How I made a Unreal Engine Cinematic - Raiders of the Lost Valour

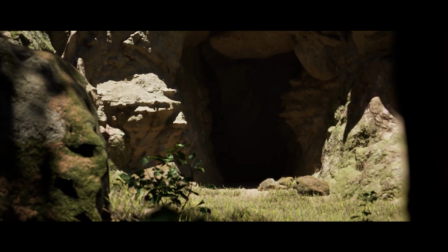242s
That includes the blockout stage, the animations,
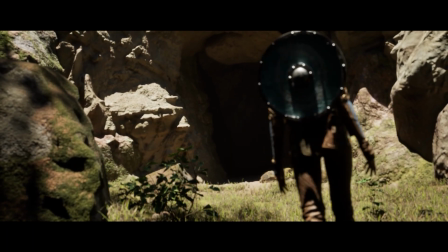247s
the retargeting, the animation blending, manually
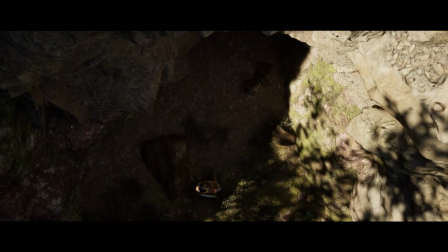254s
adjusting the animations using an additive layer,
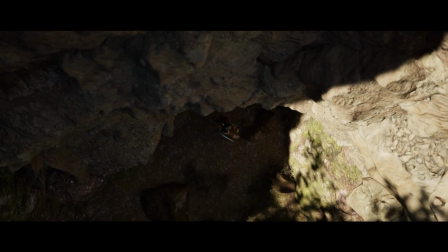260s
importing new animations from Mixamo, and of course implementing the mocap data that we got.
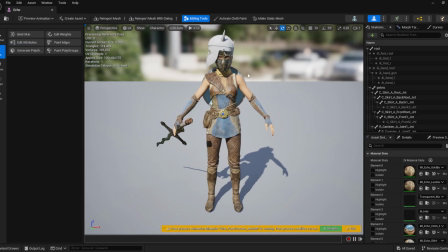268s
This is the character that we were given, the Echo rig. Ignore that helmet, that was an early prototype that I just haven't taken off yet.
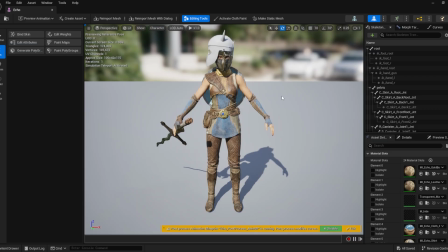280s
So another member of the team, Ryan, made the helmet and the sword. I made the shield, as I mentioned earlier.
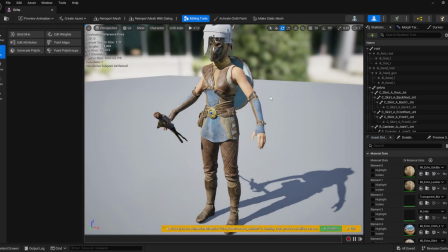290s
But something I was responsible for was actually binding the the assets such as a shield, helmet, sword, and then later on in the sequence, a torch and the fang,
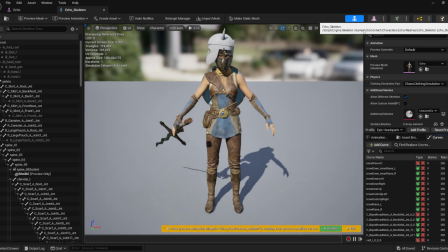302s
to sockets that I created for her. If I can find them here.
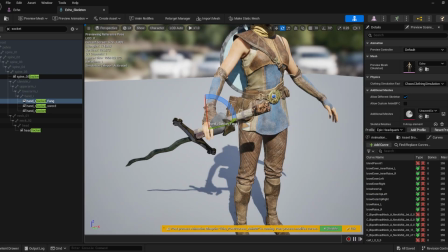312s
Here we are. So yeah, this allowed me to easily attach the props so that she'd be holding them or they'd be attached to her during the animation sequences.
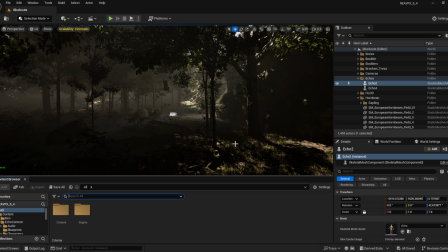329s
Talk about our world for a bit. This took me a while. Everything you see here is
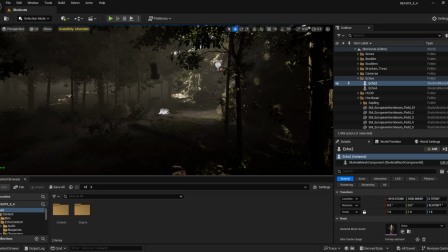338s
basically a combination of Sketchfab and Quixel Bridge content that I've imported.
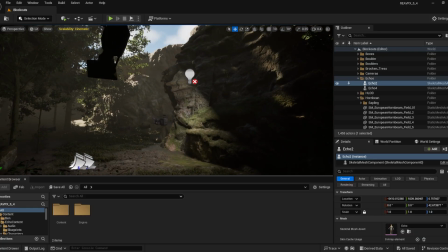344s
I used a lot of Megascans.
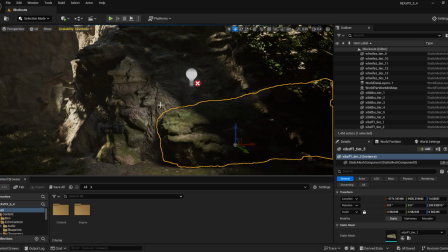347s
I think this is like sandstone and mossy sort of rocks that I've sort of like placed overlapping each other.
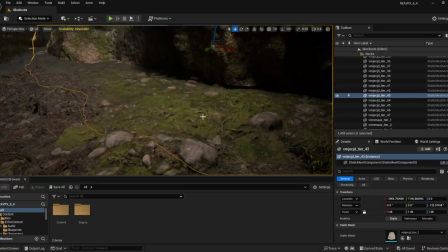356s
And then the floor here I used like a nanite displacement landscape
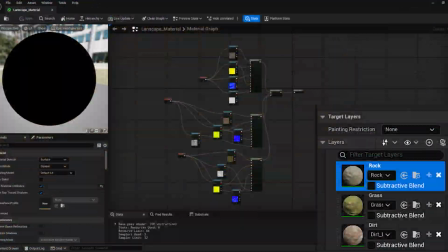365s
paint mode so that I could paint different areas of the landscape.
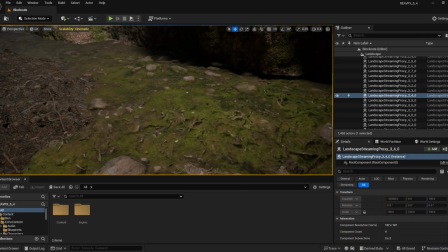370s
So over here it's like this rocky grass,
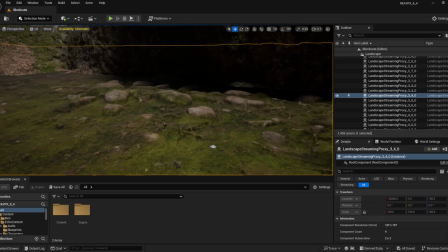374s
and then using the nanite displacement there's actual depth to it, so these rocks stick out a bit.
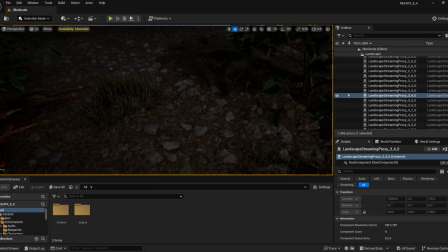380s
But then if you go over here, there's like a little stone path with a bit more leaves on the floor due to the trees above.
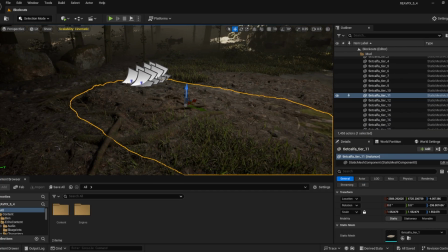390s
And then mostly here it's these like mud
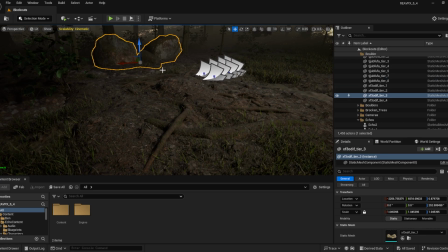394s
assets and sticks and stones sort of to break it up a bit.
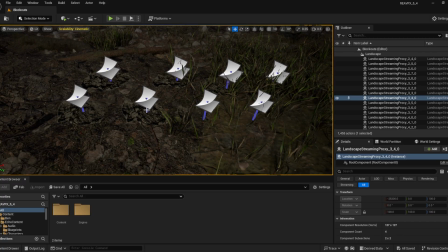401s
Also I added these footprints, which are like decals with a
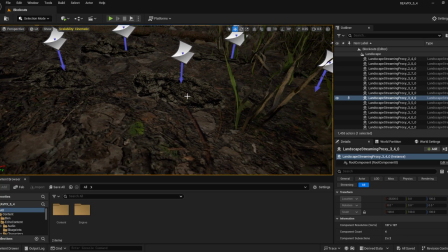407s
normal map that gives them quite a lot of depth so that the character could have something to track.
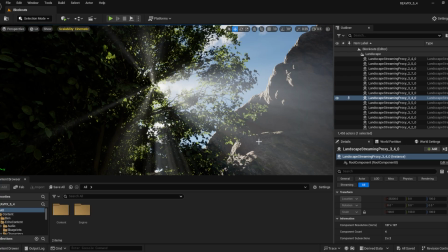413s
To create a more realistic effect, I used a lot of lighting,
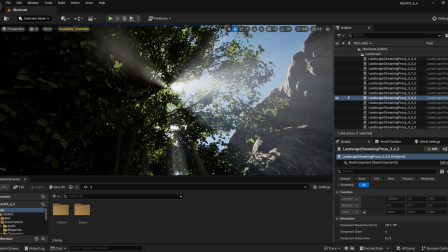418s
such as like this directional light that simulates the sun with beams of light shining through the trees.
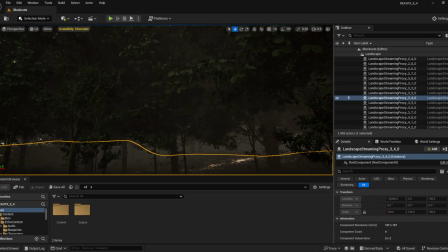424s
These trees are also fab content with like a small amount of physics.
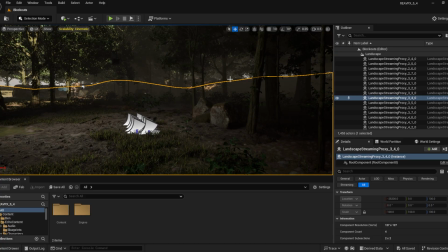432s
I also used fog to make it a bit more spooky.
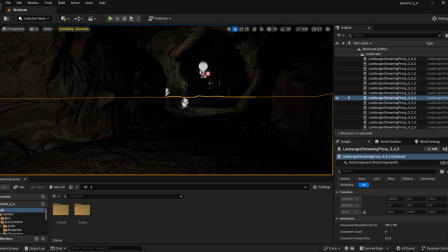438s
Going on inside the cave, it does get quite dark to see here, so I used a sequencer,
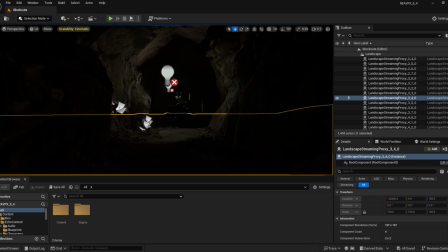446s
and that spawns in a lot of these lights where appropriate.
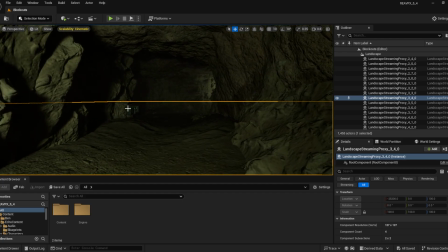451s
So it's not a very realistic lighting in the cave, but if it was, it would just be pitch black once you drop the torch.
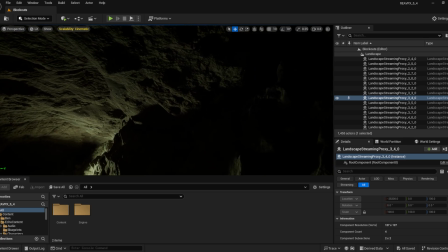459s
So I used this sort of green lighting to make it a bit spooky.
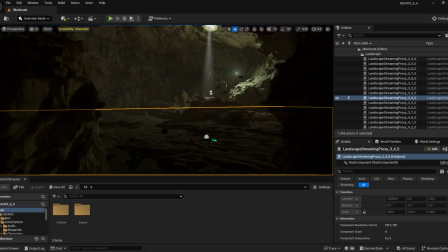466s
This is the main room.
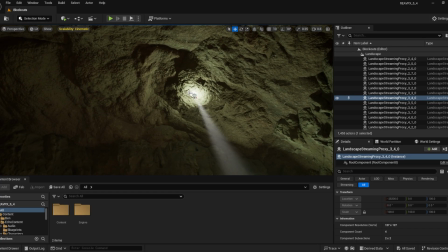468s
So as an entrance, the god ray here is not actually a hole, it's just a spotlight with an insane amount of intensity.
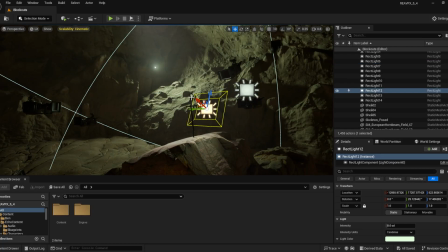476s
Even with that really high intensity, the sword wasn't very visible in the sequence,
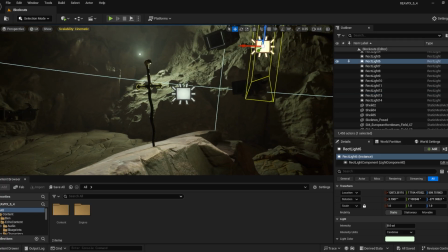483s
so I used these rectangular lights to cast a stronger silhouette when the character's looking down from there.
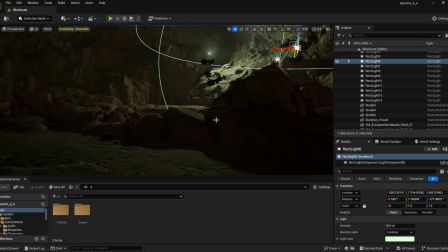490s
This is all again fab Quixel Megascans,
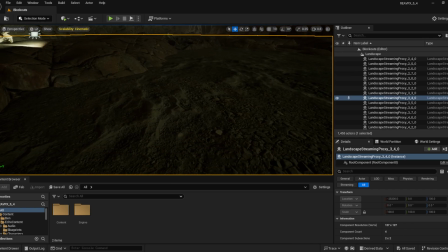495s
and this is all the terrain here after I messed with the sort of tiling a bit to make it a bit less noticeable. Yeah, it's just a slight bit of depth with the landscape paint.
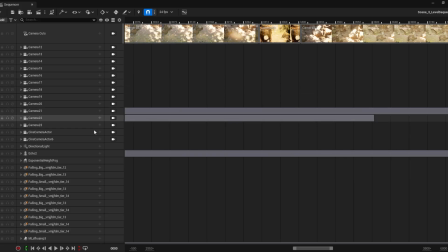511s
What you see here is one of the many sequences that is in the Unreal project which I made. So these are all animated actors in one way or another, so these will be obviously cameras for the track.
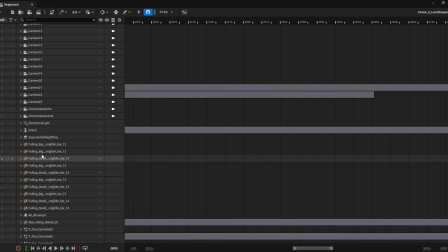528s
Spawnable objects, so this is when I wanted an object to only appear in this scene and then in the next shot it's not there.
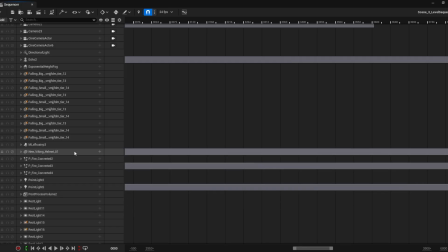537s
A lot of lights which I can change the intensity of depending on the shot,
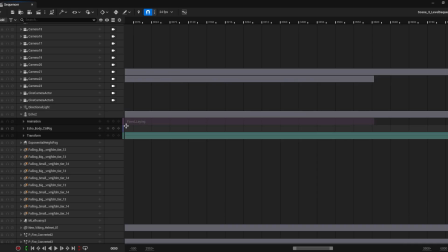542s
and obviously Echo herself with all her animation.
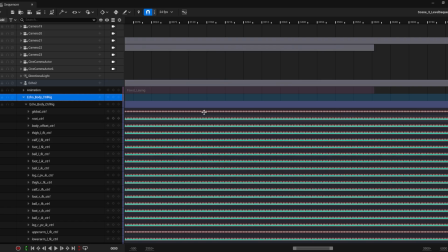549s
Yep, lots of points here. So once I had finished a scene,
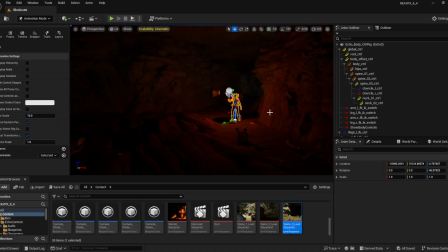556s
so this scene 3 is her getting into this giant room,
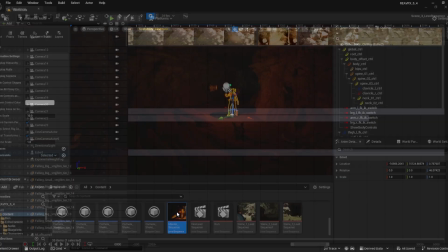563s
getting the sword and then running back out, I would put it into this master sequence and then I could assemble it ready for a render.
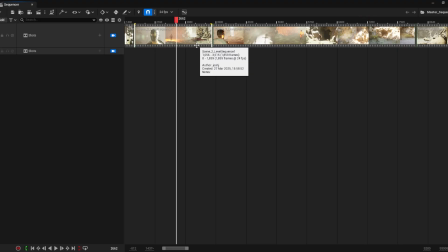572s
So this meant I could leave it on like basically overnight and not having to keep render a sequence,
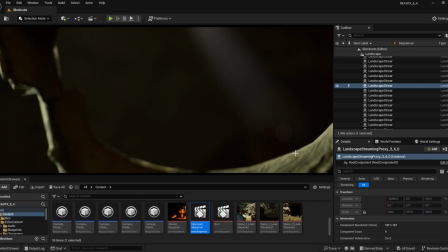578s
come back, change to the next sequence, you know. One thing I was quite proud of myself with was the cinematography. So I tried to be quite creative with my shots. So that one right there,
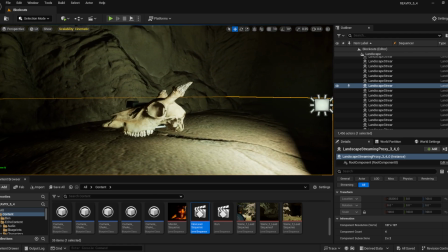594s
the camera is in one of these skulls in the eye socket, and then it starts focused on this bone,
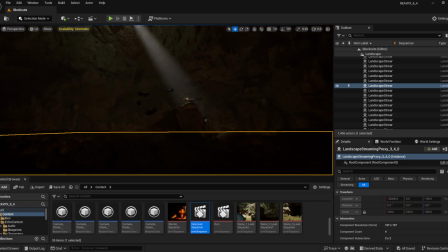602s
and then as she climbs, the camera draws focus to her,
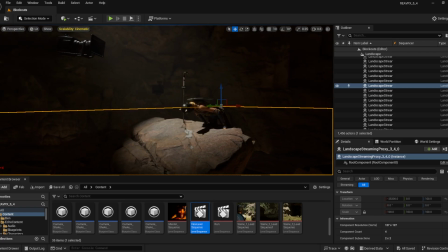608s
and then she's lit with this spotlight, then also some backlights to cast a stronger silhouette.
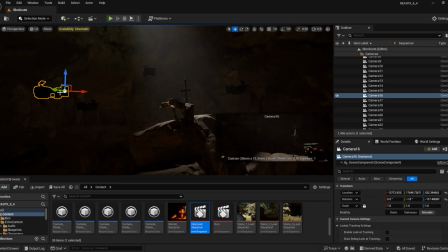618s
See, lot of cameras here for various different shots.
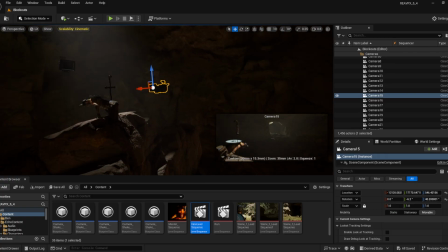622s
Each one of these shots, different lights will spawn in to light her better.
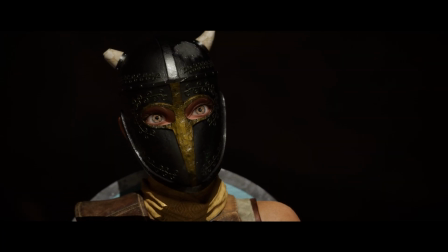628s
I added camera shake to a lot of the cameras to varying degrees.
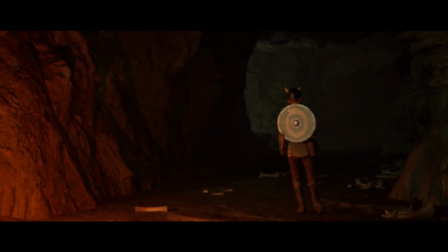633s
I think this really helped with cinematography as well. So when the snake's moving or she's running,
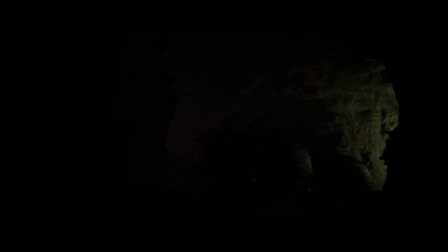641s
it feels a lot more dynamic and like there's weight to the movement because it's kind of rocking the ground a bit.
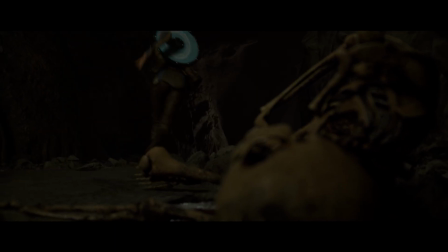648s
This is one of my favourites, so it's focused on the skeleton, and then she runs past and the camera shakes more and more as,
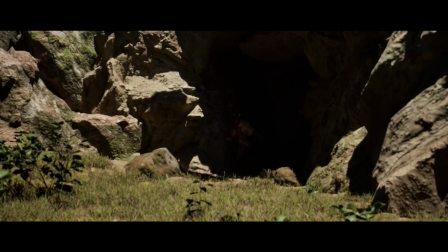657s
in theory, this giant snake approaches.
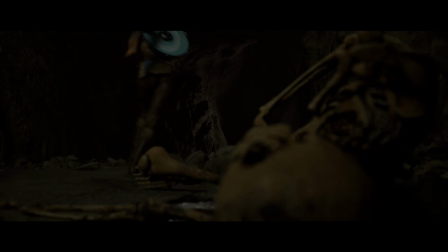660s
Skeleton here actually didn't come with a pose or any texture,
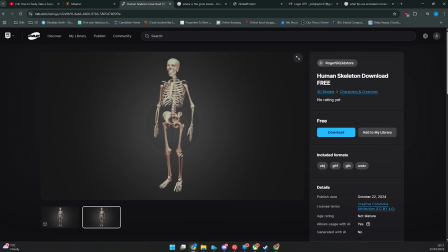668s
so I downloaded it from Fab.
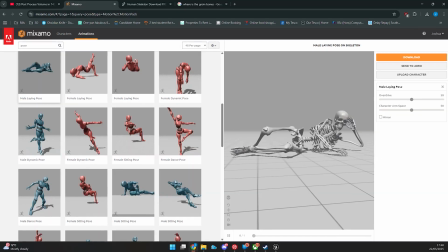671s
Then I auto-rigged it using Mixamo, so he would be posed.
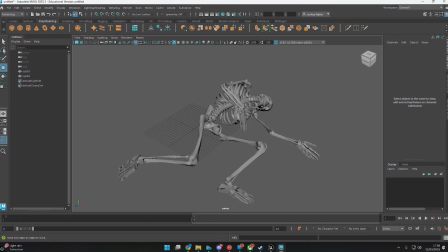678s
Then I took it inside Maya to remove the animation, smooth him out,
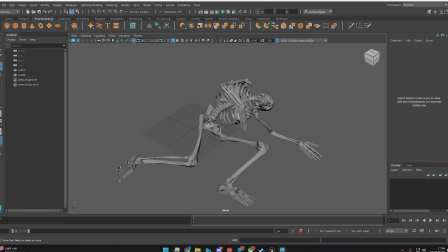685s
because he's quite low poly, and then UV unwrap
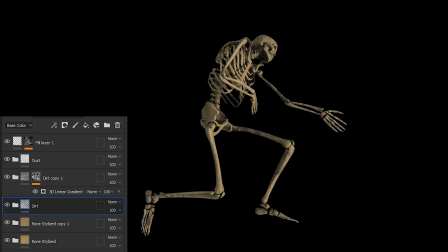690s
so that I could take it inside Substance Painter to add like a bone material and apply some dirt to some dust to make it blend more with the environment.
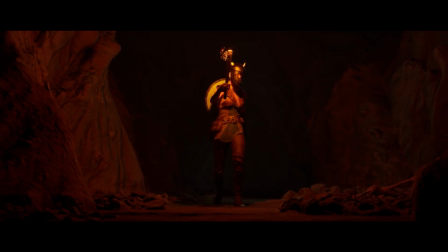704s
I spent a long time playing around with camera settings to make it feel more realistic and a bit more interesting to look at.
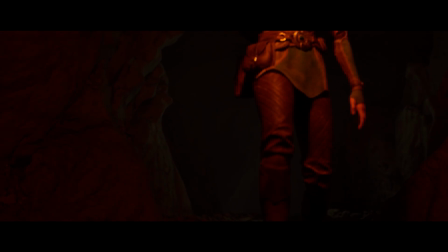712s
So this involved changing the camera movement, obviously the shake,
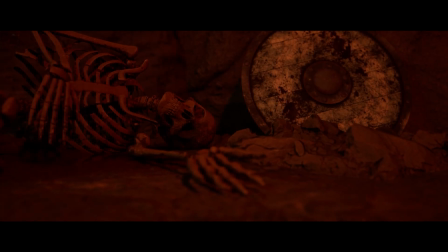718s
the focal length, the focus and the exposure. I also added some film grain because I wanted to make it seem realistic,
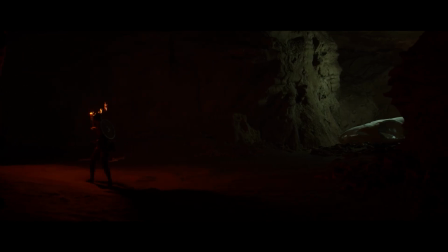730s
so it would behave like a realistic camera.